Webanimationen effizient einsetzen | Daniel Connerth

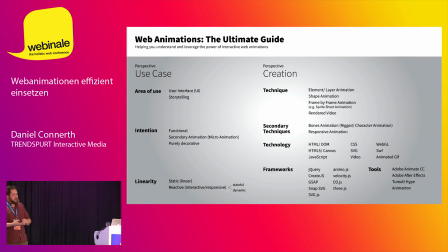einfachen Aspekt davon hervorzuheben, dass man eine gemeinsame Sprache findet, um sowas wie Animationen auch kommunizieren zu können, planen zu können und natürlich im letzten Schritt dann auch einem Kunden gut verkaufen zu können, dass man eben da auch Argumentations
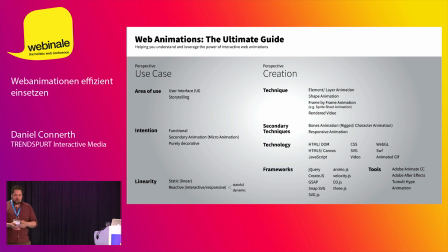Grundlagen hat und das Ganze also mal ein bisschen angeht. Das ist jetzt mal so ein erster Entwurf, wie sowas aussehen könnte. Ich werde jetzt heute auch nicht auf die einzelnen Aspekte davon eingehen. Das lässt der Zeitrahmen leider nicht zu. Ich würde es gerne machen, aber ich habe leider nur 45 Minuten. Ich gebe euch aber gerne mal einen Einblick dazu.
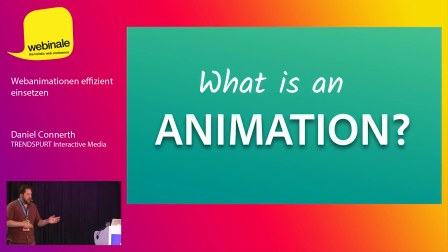Grundsätzlich aber vielleicht erstmal, was ist eine Animation?
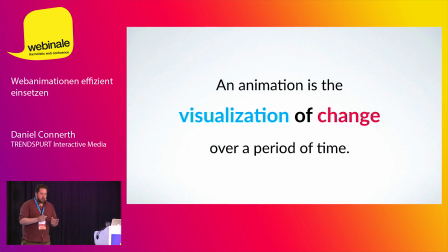Eine Animation ist eine Visualisierung von Veränderungen über eine Zeitperiode.
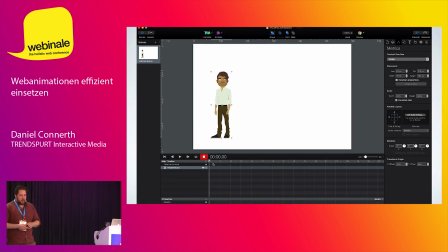Das kann man jetzt mal einfach an einem Beispiel hier klar machen. Ist jetzt in Tumult-Hype gebaut, könnte aber auch jedes andere Tool sein, aber hier geht es einfach schnell und sieht man ganz gut. Das heißt, ich habe ein Objekt, verschiebe das jetzt hier, habe unten vorher eine Zeitleiste benutzt,
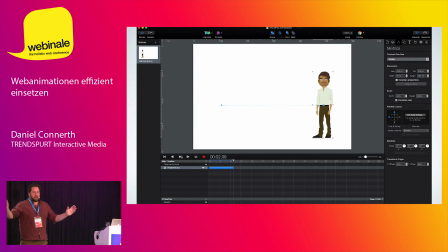um zwei Keyframes zu setzen und dann wird diese Animation erzeugt, indem dann halt von dem ersten Zustand zu dem zweiten Zustand hin
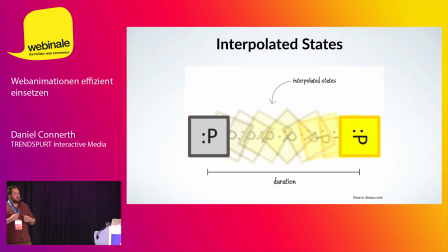sogenannt interpoliert wird. Das heißt, im Endeffekt haben wir eigentlich sowas wie einen Daumenkino-Effekt. Diese Figur wird immer pixelweise verschoben. Wir nehmen es aber als Bewegung wahr. So entstehen Animationen in der Grundlage.
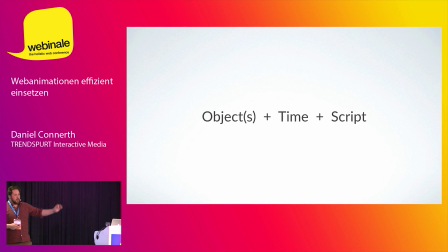Wichtig ist hierbei jetzt nochmal sich vor Augen zu führen. Wir haben also immer ein Objekt, wir haben Zeitfaktor und sorry, wir haben Skript, also irgendwas an Logik muss da mit rein, damit wir diese Animationen dann nachher haben.
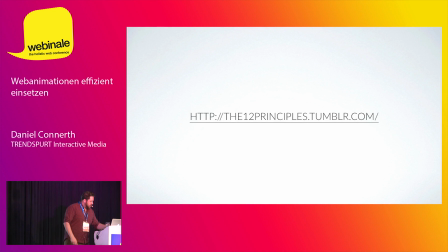Es gibt dabei Beispiele, da renne ich jetzt mal ganz kurz durch,
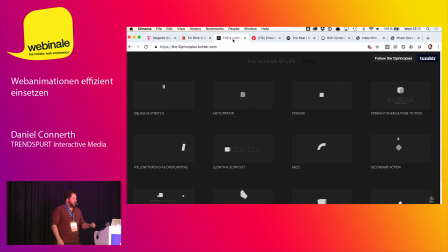die halt zeigen, dass man mit wenig auch viel machen kann. Das ist aus den, ich glaube, 30er Jahren tatsächlich, das kommt aus dem Hause Disney ursprünglich, finde ich immer nach wie vor ganz gut, sich vor Augen zu führen, dass man halt mit einfachsten Objekten, wie jetzt hier einem einfachen Quader, dann durch verschiedene
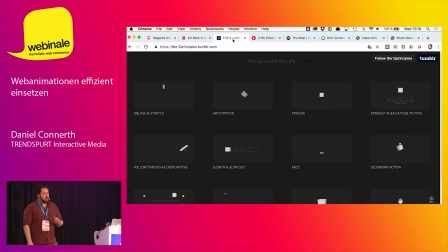Animationstypen sowas wie Emotionen und Leben auch einhauchen kann. Also eigentlich ein lebloses Objekt wie ein Würfel, der jetzt hier durch verschiedenste Stile dann verschiedene Emotionen auch ausdrückt und voranbringt.
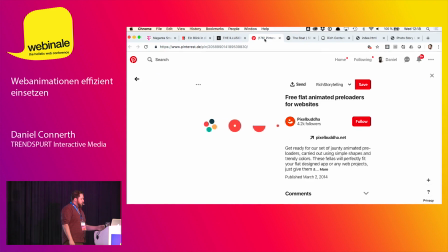Gleichzeitig oder ein anderes Beispiel, auch hier nochmal so Preloader, die Links schicke ich auch nachher mit der Präsentation nach oben übrigens, dass man auch hier mit einfachsten Objekten durch Animationen schon was ausdrücken kann und was erreichen kann.
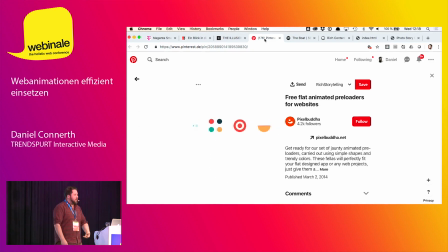Gerade sowas wie Preloader. Ihr kennt es selber, wenn man sitzt und es passiert nichts, erstmal ein frustrierendes Momentum. Aber wenn man da sowas Spielerisches hat, dann ist die Wartezeit nicht mehr ganz so kritisch.
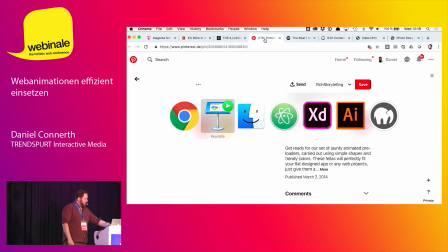Und das ist halt auch für eine User Experience nachher extrem wertvoll, wenn man solche Sachen auch antizipieren kann.
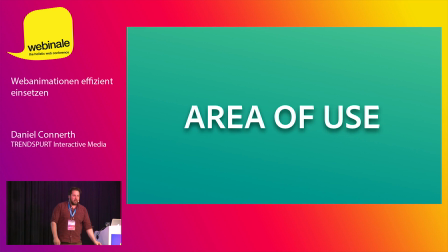Genau. Da habe ich eigentlich schon ein bisschen vorgegriffen. Nämlich, ihr hört schon raus, eine Animation zu einem gewissen Zweck. Man kann hier zum Beispiel, oder das war unser Ansatz, mal als Überkategorien anfangen zu überlegen, in welchem Bereich setze ich die Animation denn ein.
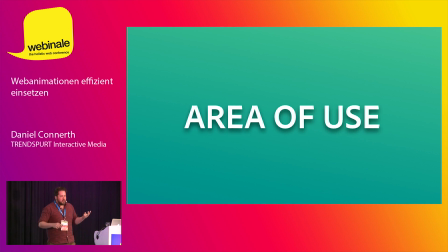Da gibt es für uns zumindest erstmal zwei größere Kategorien.
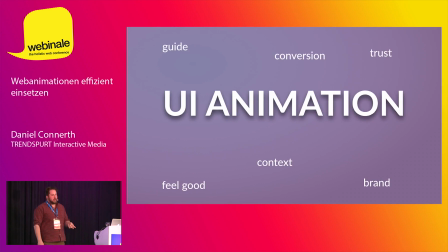Das eine sind UI-Animationen, also User-Interface-Animationen, die halt eben dazu da sind, um zu führen, aber trotzdem auch ein gutes Gefühl zu geben, dass man den Kontext besser versteht, dass man also mit diesem Interface besser zurechtkommt. Da sieht man hier zwei Beispiele.
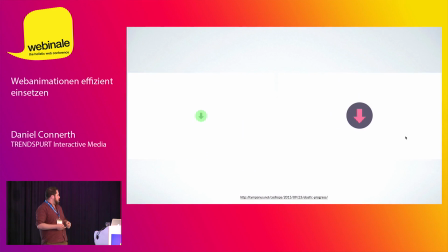Bei Timpanos könnt ihr euch das angucken auch. Das eine ist, also es sind beides Download-Button und dass man überhaupt ein Feedback dazu bekommt, was passiert jetzt eigentlich gerade. Das ist auch erstmal ein frustrierender Moment eigentlich. Ich klicke und warte.